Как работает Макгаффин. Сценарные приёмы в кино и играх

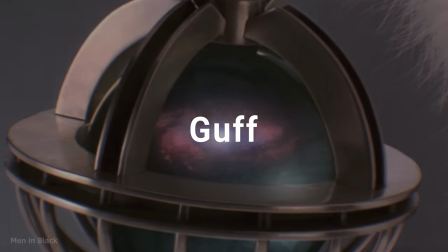249s
А вот слово гав значит пустышка или ерунда. Выходит, МакГаффин это в некотором смысле пустяк.
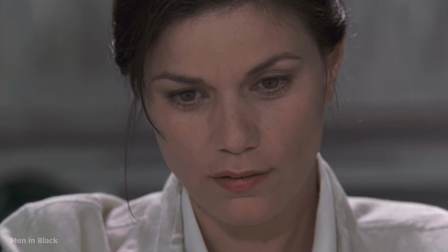256s
В анекдоте Хичкока этот термин обозначает ловушку. То есть МакГаффин это ловушка для зрительского внимания.
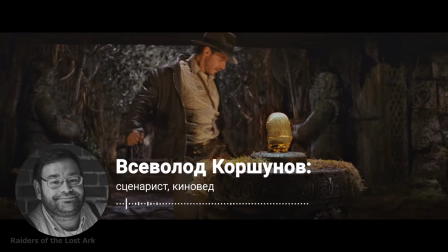262s
Головная боль сценариста это найти прочную и безотказную работающую пружину, которая обеспечит внимание зрителя от начала и до конца.
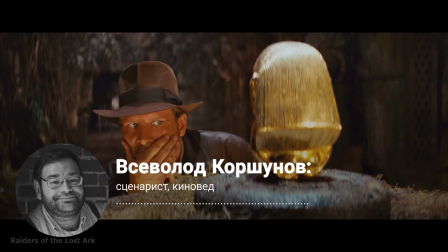270s
Один из самых действенных и универсальных инструментов это цель героя. Но цель лучше работая тогда, когда она максимально конкретна.
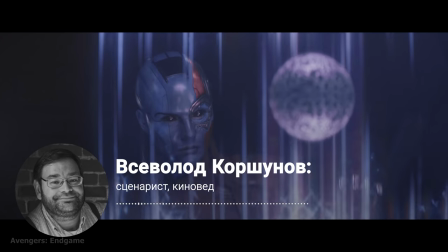277s
Не познать смысл жизни,
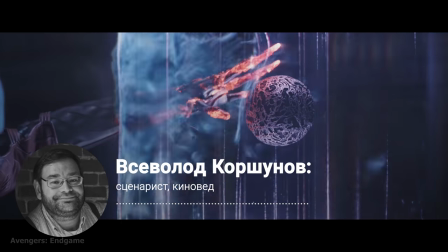279s
а найти вон ту штуковину Эта штуковина и есть МакГаффин Причем Хичкок понимал этот термин довольно узко Не просто предмет,
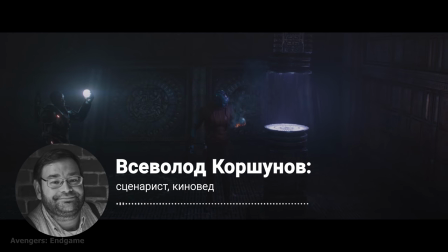287s
вокруг которого закручивается история А предмет, который сам по себе не важен Как,
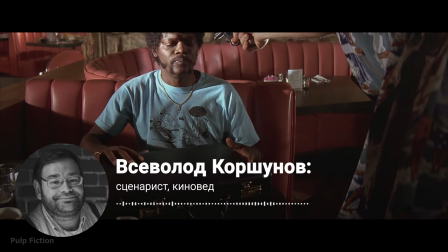292s
например, знаменитый чемодан Марселлеса Уоллеса в криминальном чтиве Мы так и не узнаем,
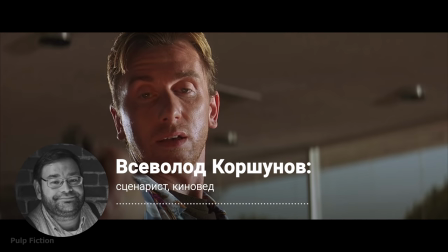296s
что в нем Но и в широком, и в узком смысле МакГаффин делает цель зримой и осязаемой
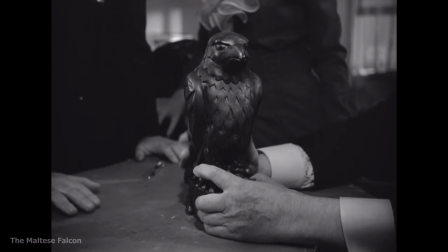303s
Еще один вывод, которому пришел именитый режиссер относительно МакГаффина,
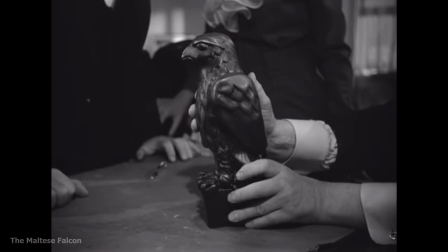307s
заключается в том, что в фильме его можно заменить на любой другой объект и сюжет при этом останется прежним.
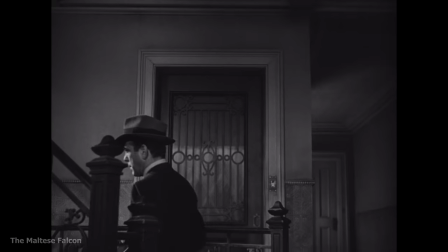314s
По словам Хичкока, МакГаффин лучше всего применяют в шпионских фильмах. Например, миссия невыполнима 3.
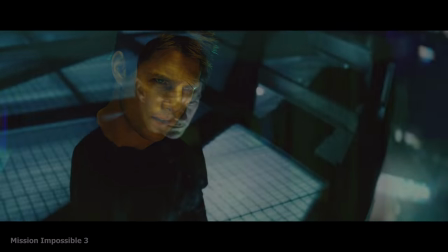320s
Главные герои Танхант и его команда гоняются за таинственным предметом под названием кроличья лапка.
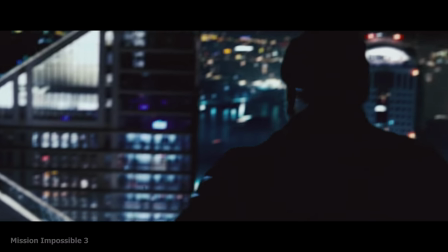325s
Никто из зрителей не догадывается, что такое кроличья лапка и зачем она нужна.
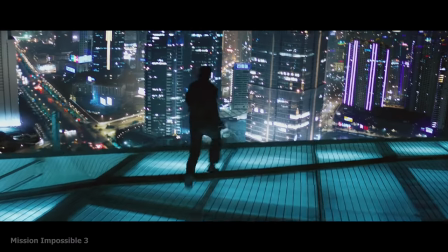330s
Более того, даже сами персонажи не понимают, что это на самом деле.
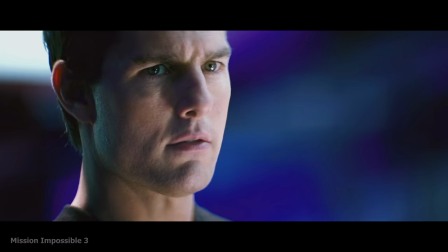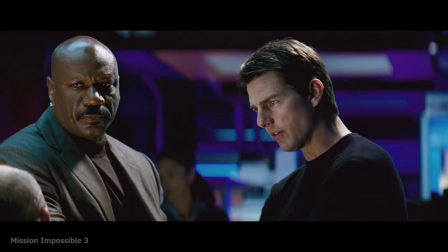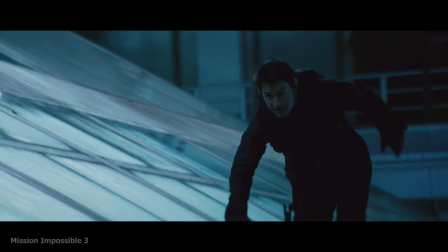344s
Её даже почти не показывают, но персонажи говорят о ней уже с первых секунд.
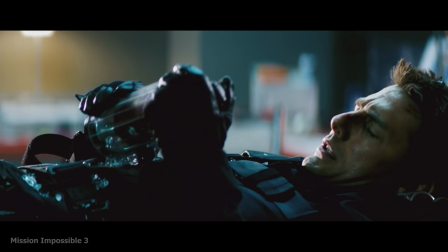351s
Но даже когда она наконец появляется в кадре, мы по-прежнему не знаем, что это такое.
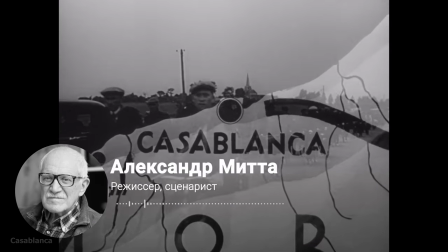356s
Ведь это не имеет никакого значения. Посмотрим на МакГаффин одного из самых известных американских фильмов «Касабланка».
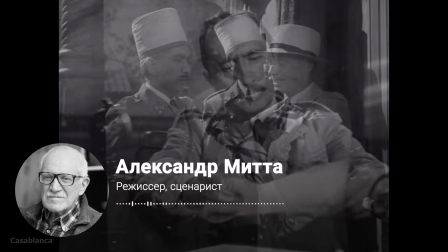365s
Транзитные визы. Их выдали французские власти, а подписал сам генерал Деголь.
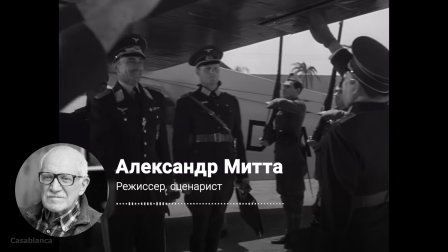370s
Это очень важная подпись, подтверждающая важность документа. Значит, фашисты в стране, находящиеся под их контролем, ищут визы, подписанные главой сопротивления?
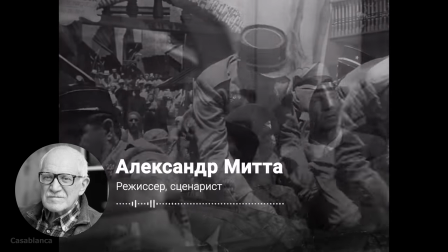379s
Это полный бред. Все равно, как если бы в Россию во время войны прислали визу, подписанную Гитлером.
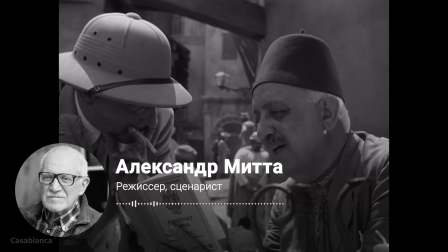385s
Такого человека тут же бы арестовали. Он не смог бы ходить и трясти такой визой.
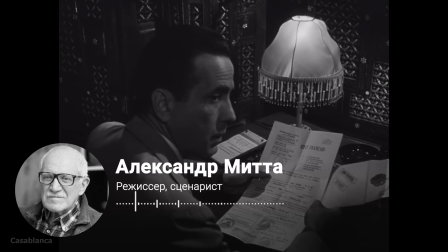390s
И уехать с ней из страны тоже не смог бы. Почему этот бред находится в центре прекрасного фильма?
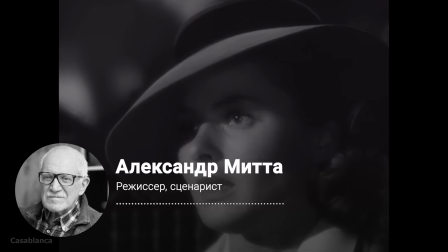396s
Ответ очень прост. Потому что это не бред. Это МакГаффин. Он выполнен по лучшим правилам, самым эффективным способом.
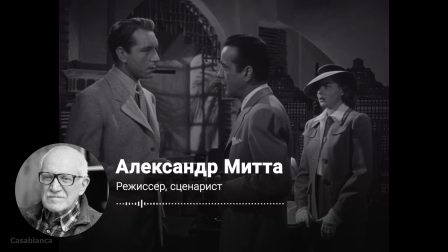403s
МакГаффин – это вещь, которую каждый хочет иметь, и когда вы ее получаете, она дает вам силу. Всё, остальное не важно. Правда, не все режиссёры интерпретируют МакГаффин как Хичкок.
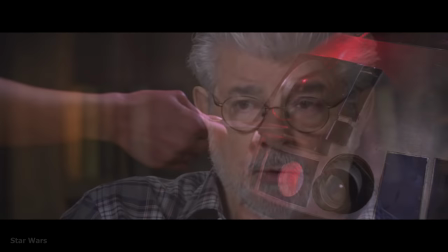414s
Например, по мнению Джорджа Лукаса, МакГаффин в произведении может быть действительно важным объектом, за который будут переживать не только персонажи, но и зрители.
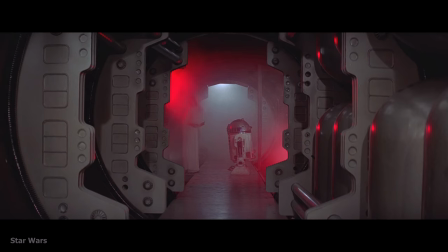422s
В своей новой надежде он считал МакГаффином R2-D2.
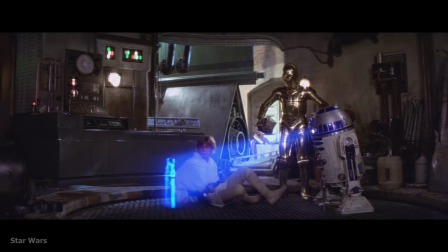426s
Дроид содержит в себе планы по уничтожению Звезды Смерти, а также послание для Оби-Вана с просьбой о помощи от принцессы Леи.
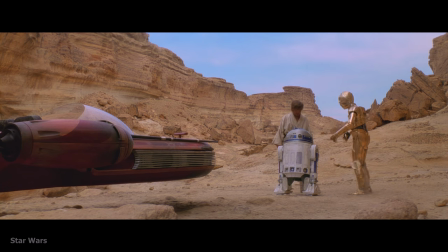433s
Это делает его ключевым объектом, запускающим сюжет.
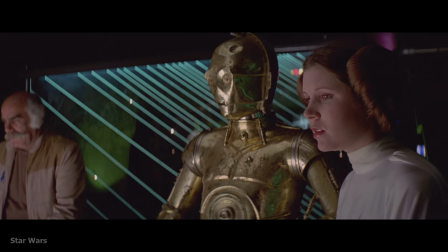436s
Но гораздо позже, когда из R2-D2 уже добыли информацию, зрители все еще переживают за него, так как успели привязаться к дроиду.
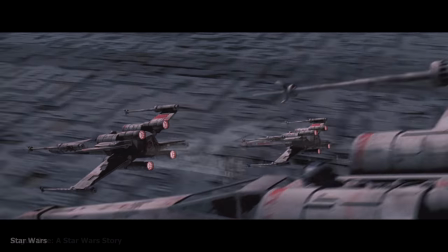444s
А сюжет с планами Звезды Смерти был настолько хорош, что Дисней сделали из этого отдельный фильм.
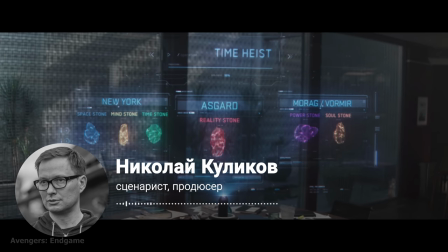449s
Изгой 1. Принято считать, что Магафином, то есть целью героя, может быть что угодно и не важно что.
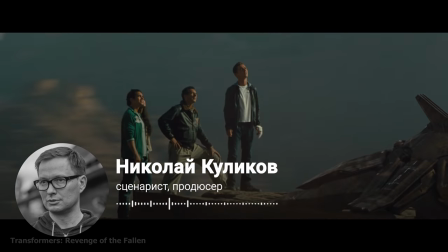456s
Из-за этого появляются истории, в которых герои отчаянно хотят чего-то, но мы им не сопереживаем,
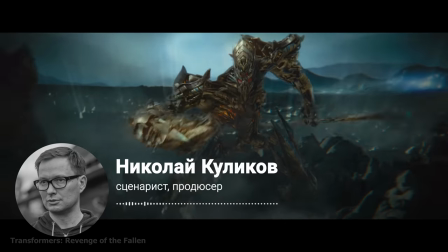461s
потому что авторы не нагружают цель эмоциональным весом. не делают её самым важным предметом на свете, без которого герою не жить.
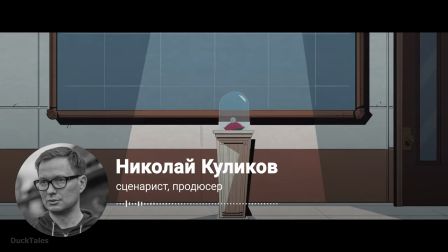468s
Это может быть нечто ничтожное на первый взгляд. Допустим, 10 центов. Интересна ли эта цель?
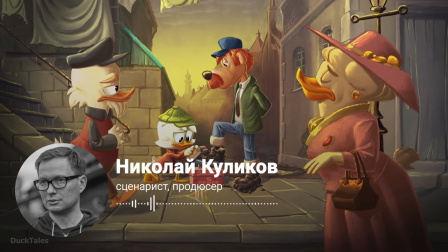474s
Захватывающий ли МакГаффин? Вроде нет. Но если это первые 10 центов, которые когда-то заработал молодой скрутш МакДак,
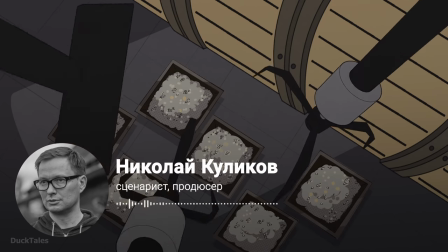481s
и кто-то из его племянников эту монету потерял, мы автоматически представляем, как много плохого случится, если не вернуть её.
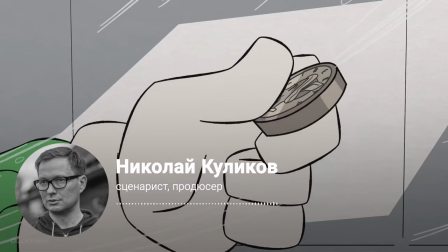488s
Возможно, разрушится клан МакДаков. И таким образом презренная монетка вдруг стоит дороже целой планеты и становится частью интересной истории.